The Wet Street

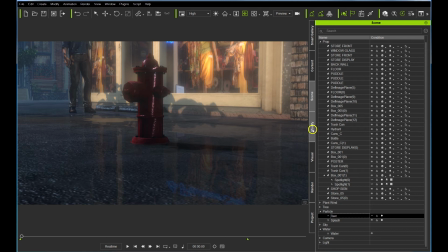4:08 The rain is an old legacy effect, and you've got a couple of different rain effects you can use from the old legacy particles. I didn't use this one. This one's available.
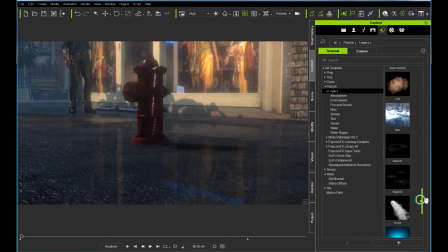4:26 You might like it better. I did use the splashes right here. I used those. Those were fine. I had to adjust them, and I'll show you some adjustments. There is also another rain effect in environment,
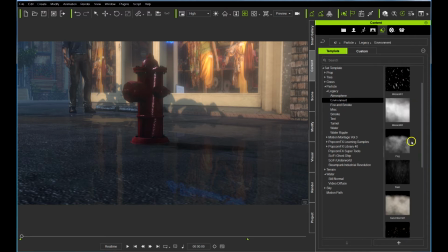4:43 and I believe that is the one I ended up liking better. So I used that rain effect.
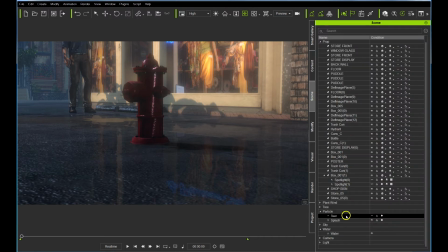4:49 But as far as the splashes were concerned, here they are.
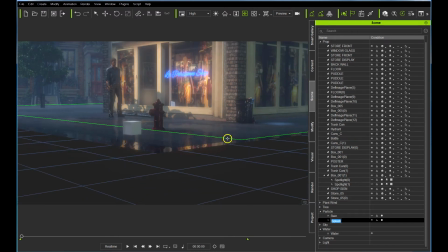4:54 You can see the splashes here.
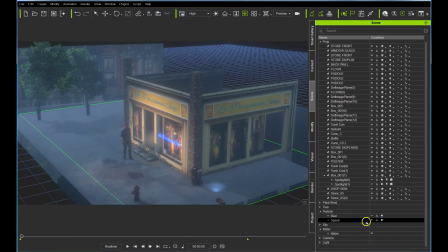4:57 Just so you know, the rain was right above here.
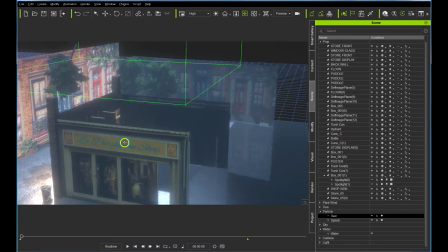5:03 Now you'll notice the rain is going to be falling inside the shop,
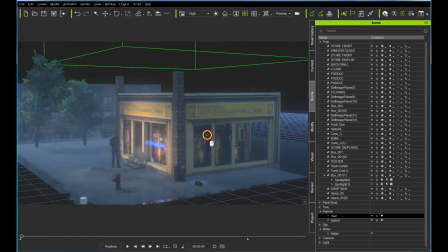5:06 but it wasn't apparent in the camera lens that that was what was happening, so I didn't worry about adjusting it.
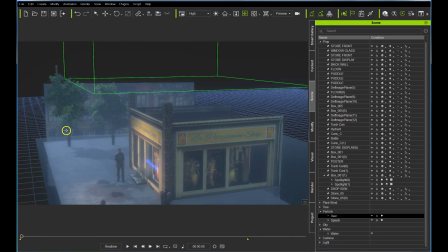5:13 Obviously, you could scale this down to where it only rained on the front street and the back street and the side street.
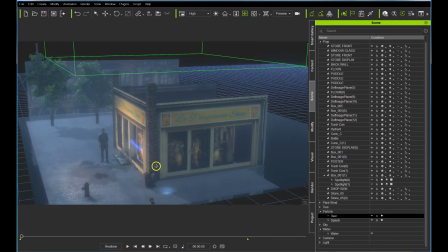5:20 You could create 3 different rain effects to particles to use in those areas if that's where you wanted to rain.
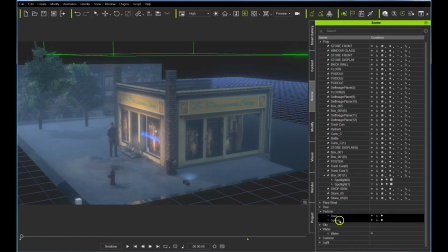5:28 But I didn't see a problem particularly, so I didn't worry about it. The splash is here and real close to the ground.
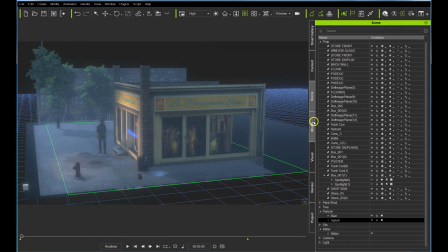5:36 I did do a pretty good bit of adjusting to the splash. I adjusted the softness strength, I adjusted the scale, the emit rate. You could have more or less, obviously. The positioning was adjusted.
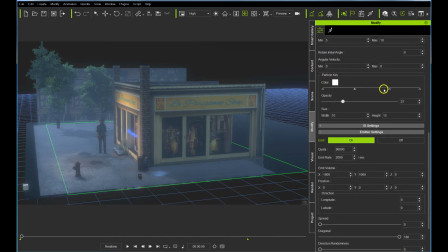5:53 Also, I adjusted the size. At each of these nodes, you've got 4 iterations of splashes, particles, and I adjusted the size here of those splashes to conform kind of to the scale I was after, but you can obviously adjust that.
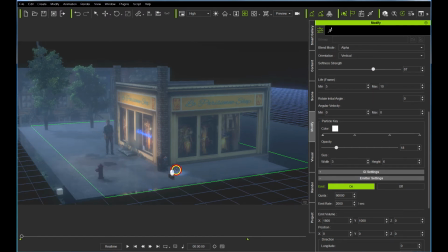6:13 Softness strength was adjusted so it would blend a little better into the shot.
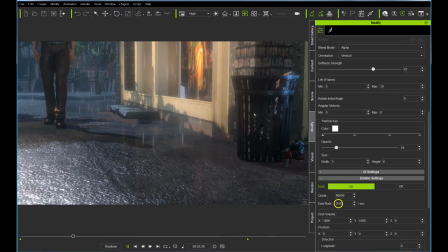6:21 Didn't stand out too big once I adjusted the don't think I adjusted the coloring too much,
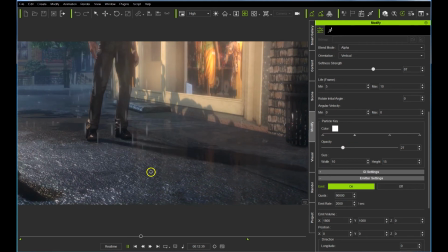6:29 but I certainly adjusted the opacity and the softness of the splashes, and we could probably have a few more splashes there for sure.
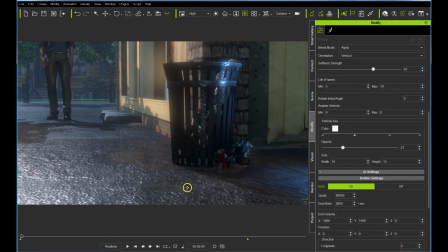6:38 Okay, let's take a look now
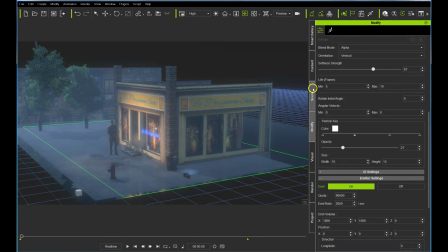6:44 at one other thing. As I said, you might not want to use the fog effect, and we can turn off the fog.
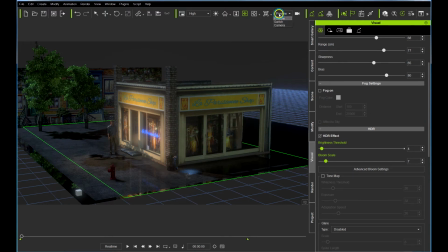7:00 Makes it a little snappier looking in some ways, a little contrastier.
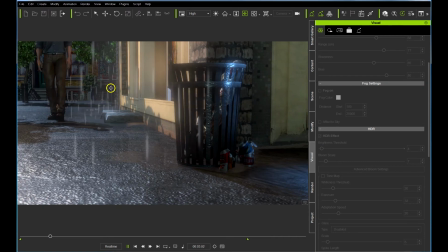7:05 So you might prefer that. I just like the haze of the that the fog added.
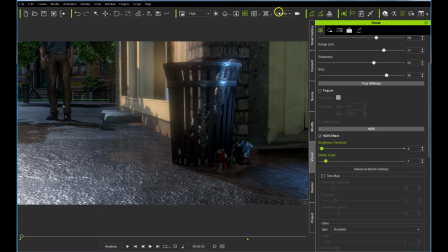7:14 One other simple thing, the car lights.
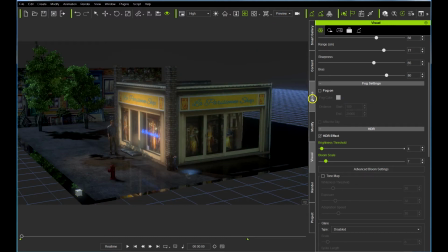7:18 This little cube here, we've got a couple of spotlights attached to it,
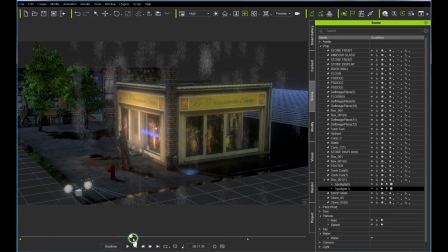7:27 and as the animation goes along, I did a simple keyframe animation here as it rotates and creates the light flashing across the screen, mimicking a car light maybe. Don't know if it works, but it worked okay, I thought.
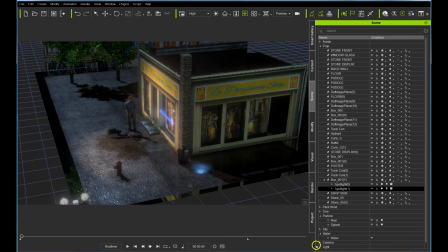7:45 Let's take a look at our lighting right here. Don't have too many lights going on here. Our main light is the key light here, and that's pretty much giving this background lighting.
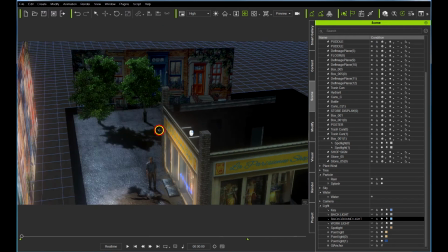8:02 The actual background, the building, which is simply a plane back here, nothing, didn't want to build anything.
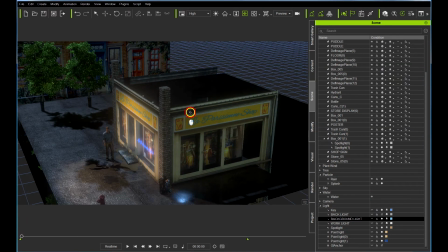8:11 You could, but I wanted to keep this scene as simple as possible. That's lighting the background.
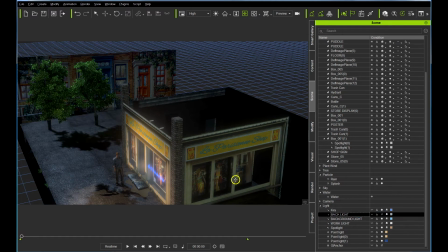8:16 This is the actor's backlight, and that's what that's doing there.
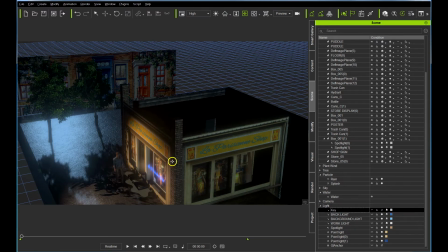8:23 Well, actually, that's an additional light which we didn't have in the shot. Let me show you that one.
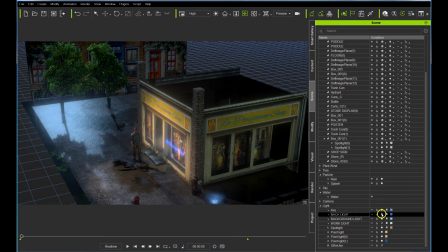8:28 That is lighting up. Let's go down here, look at our camera.
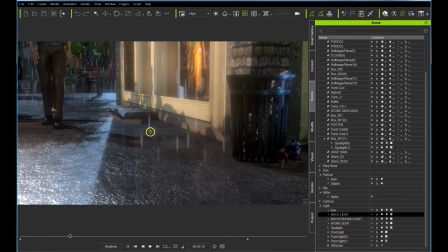8:38 And, yeah, it's lighting. I didn't have that one on, but
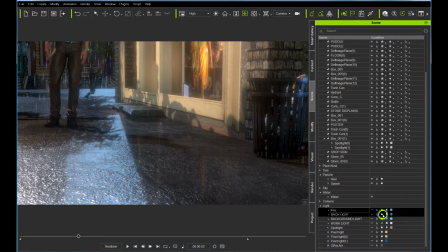8:46 you might like that. Might add something to it.
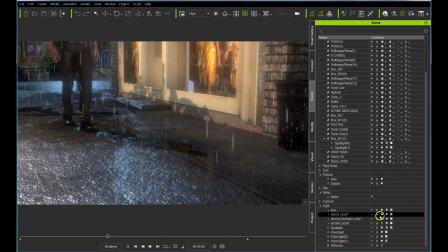8:52 I don't know. I chose not to use that one.
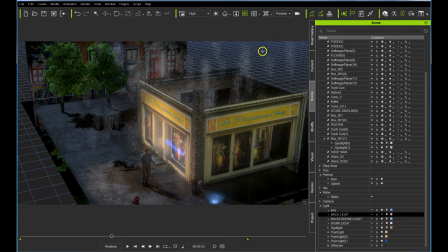8:58 Added a few more little lights to light up the little store, and those typically were point lights.
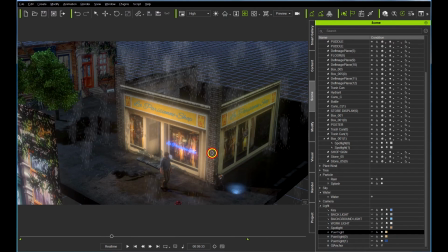9:06 There's a little bit of a very subtle light there,
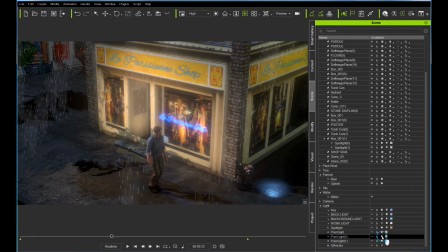9:12 and light there in that little hallway, and then this little blue light, which is very obvious here, but in the camera shot it's very subtle.
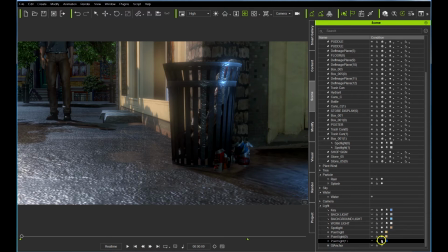9:24 Just gives us a little bit of a hit there. Opens that up a little bit. So that's the basic lighting for the scene.
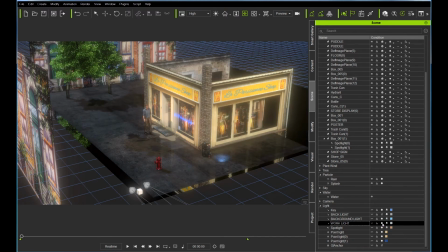9:39 And let's turn on. I just created a work light. I don't like this particular light. It didn't do really good for me, so I just turn on a work light here. You can see a little more about the scene.
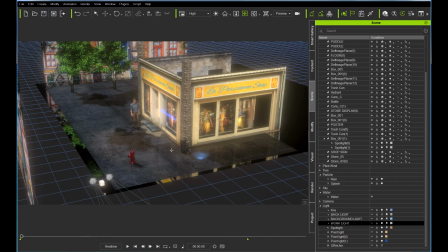9:50 The main thing, obviously, is the wet pavement.
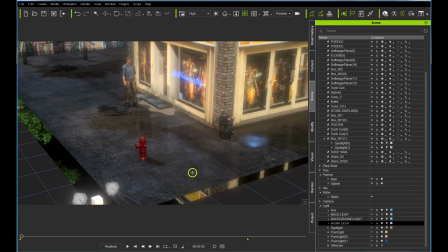9:55 Particles are fine. They help. The water is fine. That helps. But to get these ripples in the pavement,
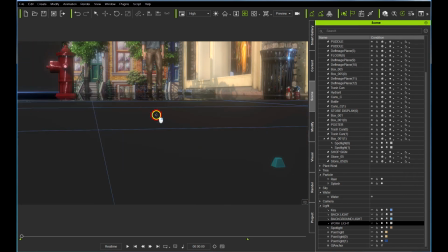10:05 and this pavement is simply a image map, simply a JPEG.
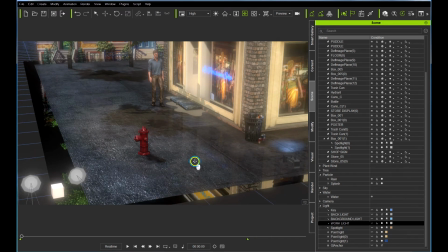10:12 You can find it anywhere. I think I copied it from a prop.
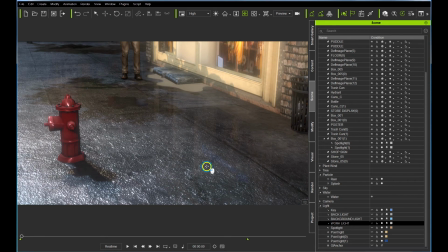10:18 It was just a street. So what I did, let's select that floor, I'm calling it. Look at our modify, and there is the image map, simply a JPEG.
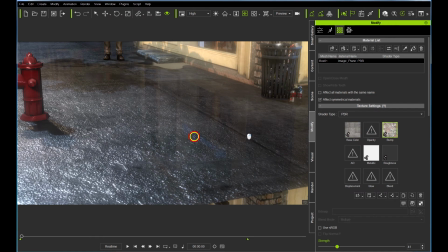10:34 And I put a bump, which is simply a tiled image, simply a JPEG.
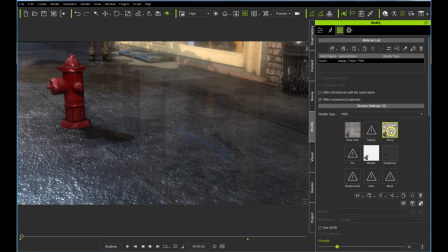10:41 It's not a normal map. But that bump is what's crucial in giving us the little light hits, which are being caused by
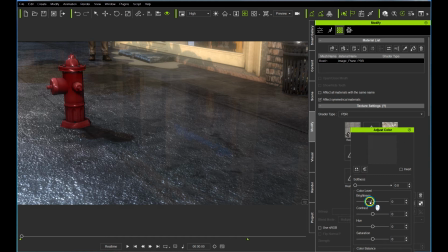10:57 right-clicking here, adjusting, and playing with the slider here. By adjusting that, we cause the specular reflections to happen on the pavement.
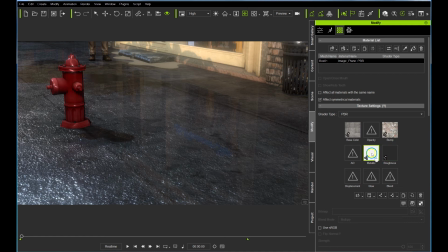11:15 Also, it's a good idea to adjust the metallic maybe. I didn't have to do that. Let's see, here we go. Put this down here.
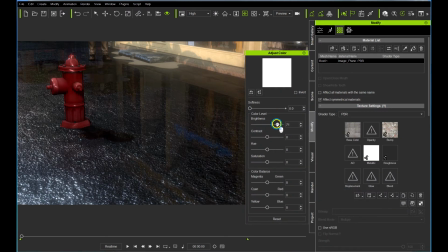11:24 And that will darken the pavement, tends to darken it.
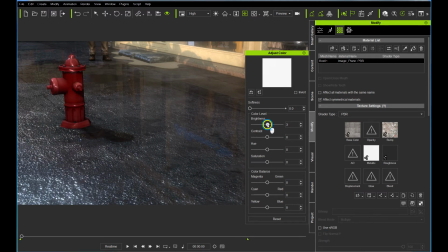11:30 And once again, getting it to what you like. But that will give you the reflection that you want. Either a lot of coverage or very little hits. So that's where you really get a nice specular reflection.
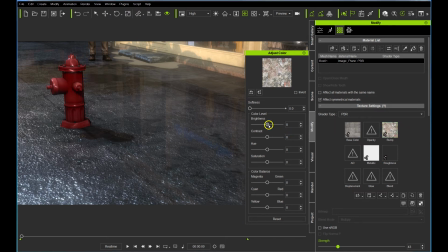11:50 You got to have a bump map, and I happen to just use this tileable image here, and don't need to adjust that really. What we adjust here is the strength. If you got no strength applied, then you're not going to get anything.
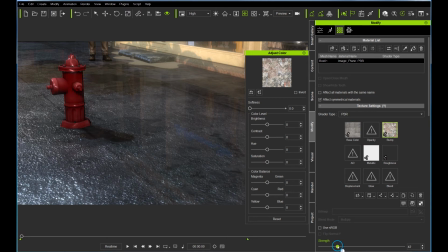12:09 But as you apply that, you're going to get the wet surface reflection, and this will aid in reflections as well.
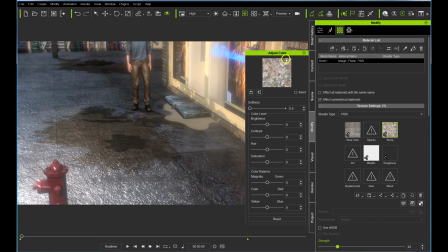12:18 So then, of course, the key light is crucial to backlight that.